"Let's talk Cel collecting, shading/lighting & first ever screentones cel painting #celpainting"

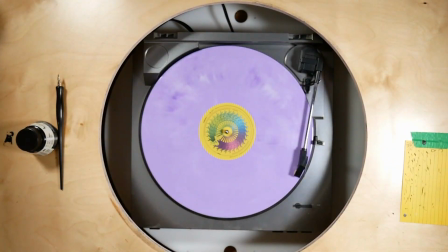1s
Hey, I'm Bryan, and welcome back to Vinyl Paints. So this is going to be a bit of a combination video.
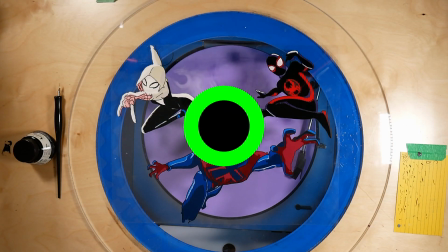7s
We're going to be looking at character shading in animation, as well as looking at a few pieces from my collection to have a surface level conversation on character shading in cell animation.
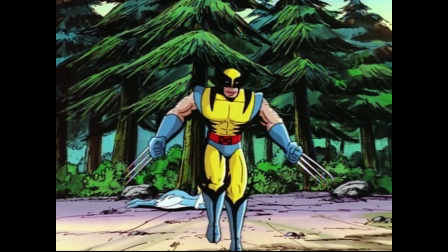18s
Character shading is a huge subject matter, and it's only one area of what you see on the frame.
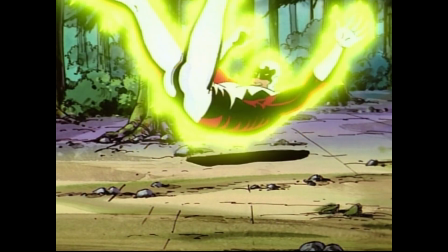24s
So I'm probably only going to be scratching the surface of this, and there's a lot that won't be said.
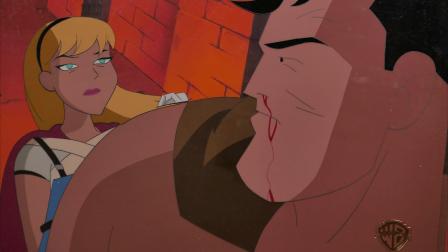29s
Maybe I'll get to cover it in a future video, but just understand that this is just a very surface level conversation. As I thought about this video, I realized that it might be a difficult conversation to have because the traditional 2D look
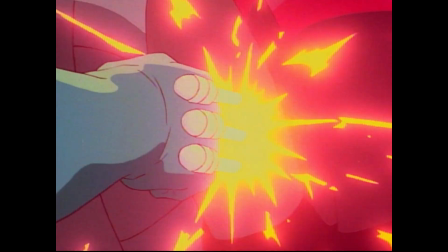43s
that was created for cell animation has kind of become the backbone and foundation of modern 2D animation.
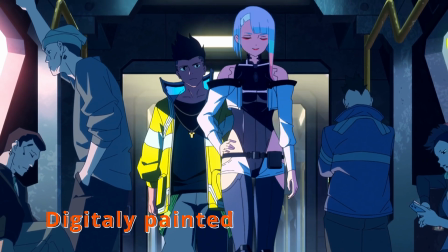52s
So they do a lot of similar things. And I realized that a lot of people probably were exposed to both growing up,
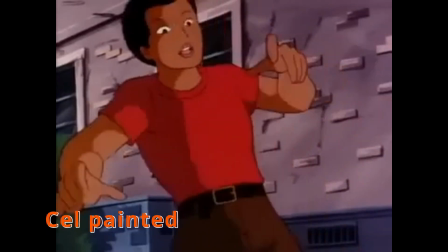58s
and they probably don't really have that definitive, oh, this was before and this was after.
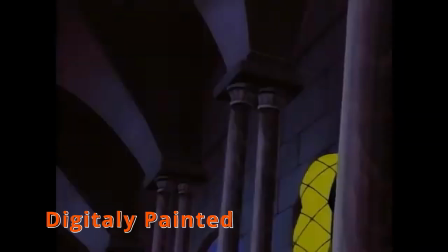63s
I was surprised to find out a lot of the animated shows that I thought were cell animated were actually not.
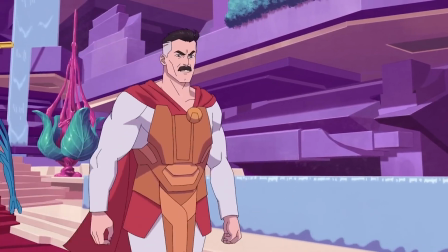70s
The 2D animated look is just the foundation of the modern look.
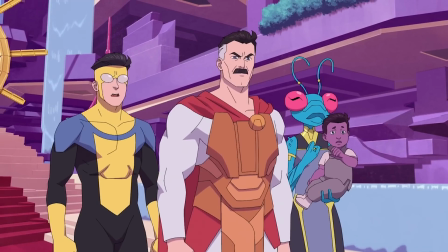74s
So you have things like Vox Machina, Invincible, where it's modeled on traditional animation.
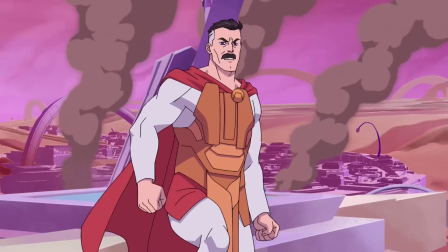80s
So on the surface level, it can be difficult to pick out the differences, even though they're there.
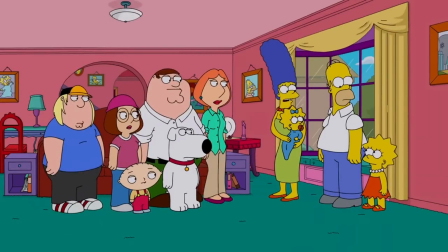85s
Also, when the switch happened from traditional animation to digital, cells were not the only thing that were phased out.
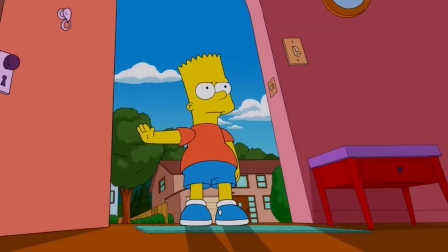92s
Line art slowly faded, hand-drawn animation was also replaced with digital drawn animation.
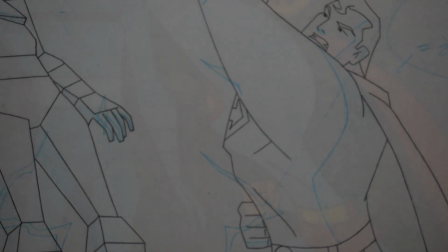98s
It's not one thing that's missing, but rather a bunch of things that contributed to this.
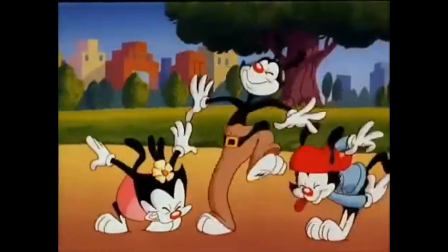103s
So one of the biggest factors when it comes to character shading is time.
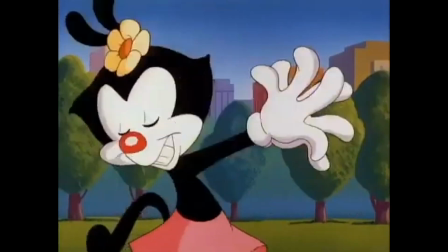108s
But realistically, from a producer's point of view, it's money.
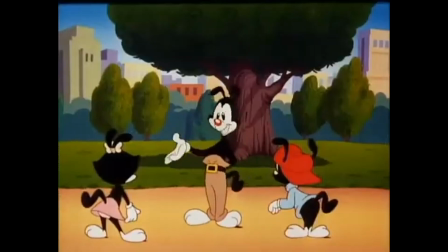112s
Every time you add shadow, you're adding extra time, extra complexity, extra money.
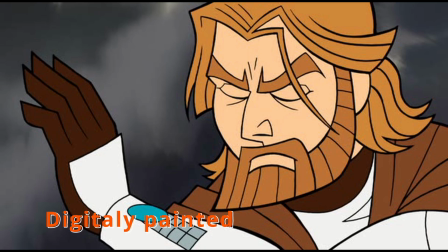119s
So often characters are painted flat or one tone.
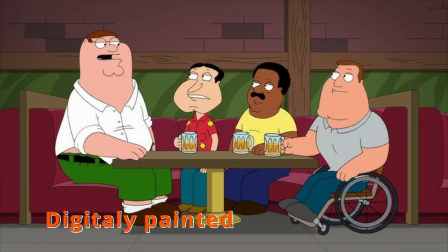123s
This isn't a technical term, this is just how I describe it, but I think it's the easiest way to explain it.
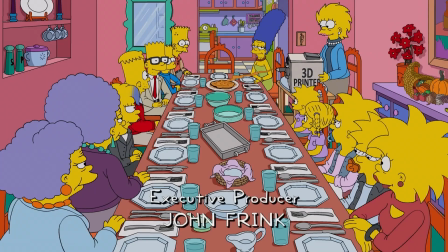128s
One color for one object. All skin color is one color, each article of clothing is one color, each item is one color.
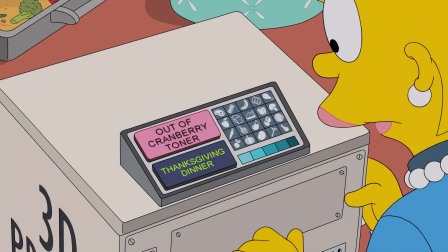136s
This is the best way to visualize this is think of The Simpsons, the Looney Tunes.
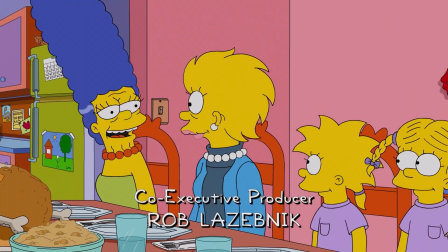141s
Even modern shows like Family Guy and Futurama still use this principle.
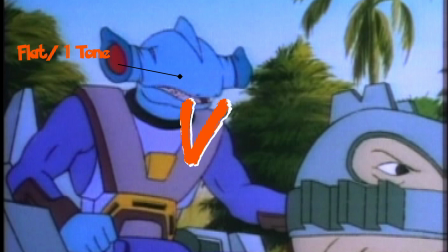145s
Probably the second most common form of shading, or realistically the first because flat doesn't really have shading, is what I call two-tone.
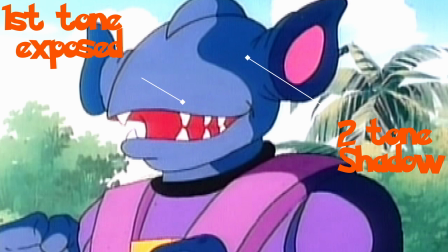154s
You have a light and a dark of the same color,
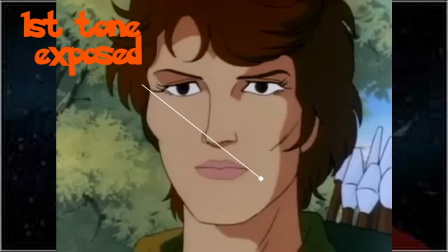157s
and you use them to contrast, the darker one representing the shadow and the light being the part that is exposed.
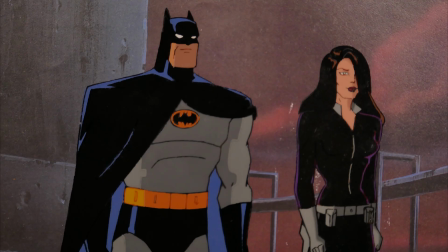164s
You can see these examples in Gargoyles, Batman the Animated Series.
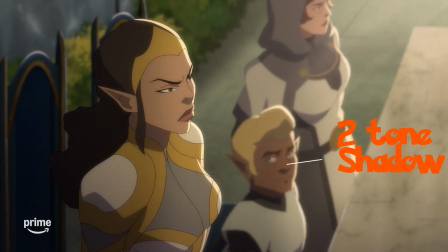168s
It's pretty much the standard in traditional animation and pretty much the foundation of
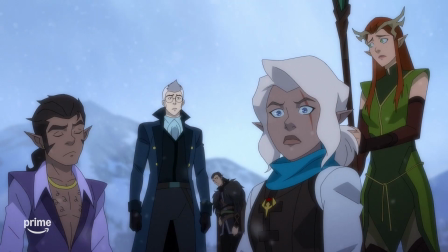174s
most of the lighting or shading principles in our characters that we see in modern 2D animation as well.
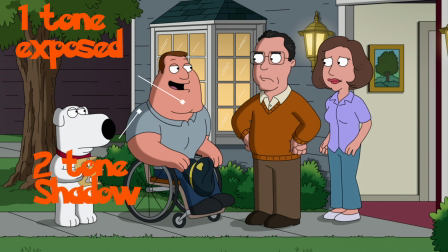180s
And here's the interesting thing. You can often find both in the same series, in the same episode, and sometimes even in the same scene.
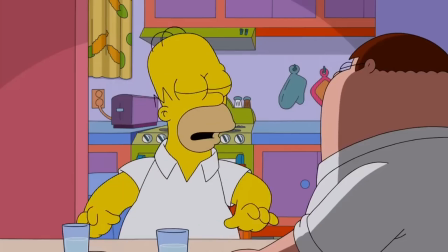188s
When it was cell painted, this was probably done to save money, but it's a charming characteristic that has continued.
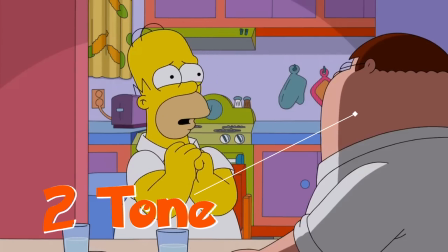195s
And even now, when adding a second tone isn't as costly, they still go between flat and two-tone.
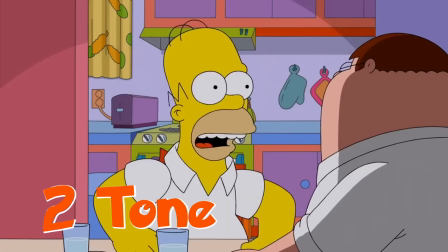201s
Maybe as an homage, or maybe it's just become so entrenched in the style that it would be odd not to do it.
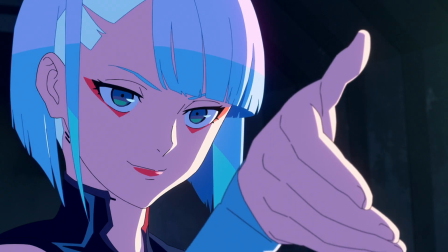207s
Here are some examples of modern two-tone animations. A question I often get is, could you use more?
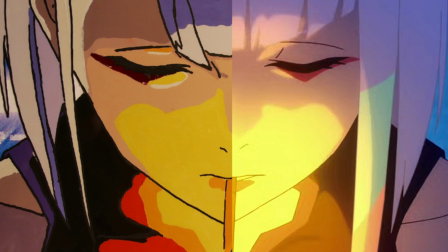214s
And absolutely. Here is a cell conversion I did of Lucy from Cyberpunk. She probably has 6 different tones in her skin, but this would not be common in cell animated,
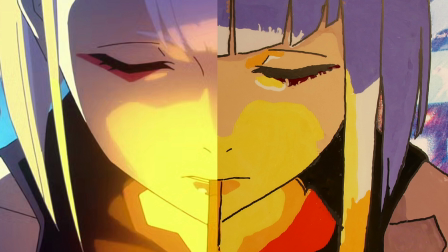227s
mainly because it would skyrocket the budget and the time that it would cost to animate a scene.
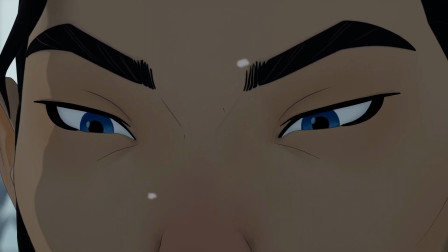231s
And that's kind of a perfect segue into something that cell painting doesn't commonly do.
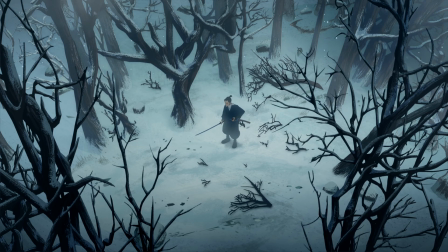236s
I say commonly because I haven't seen everything, so who knows, maybe someone did it, but what it is gradients and diffusions.
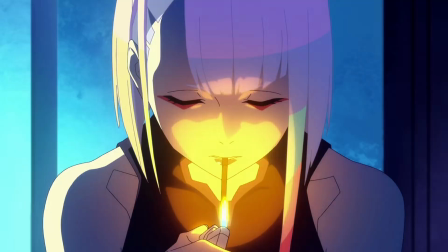244s
Cell painting is all about solids. It's one color or another.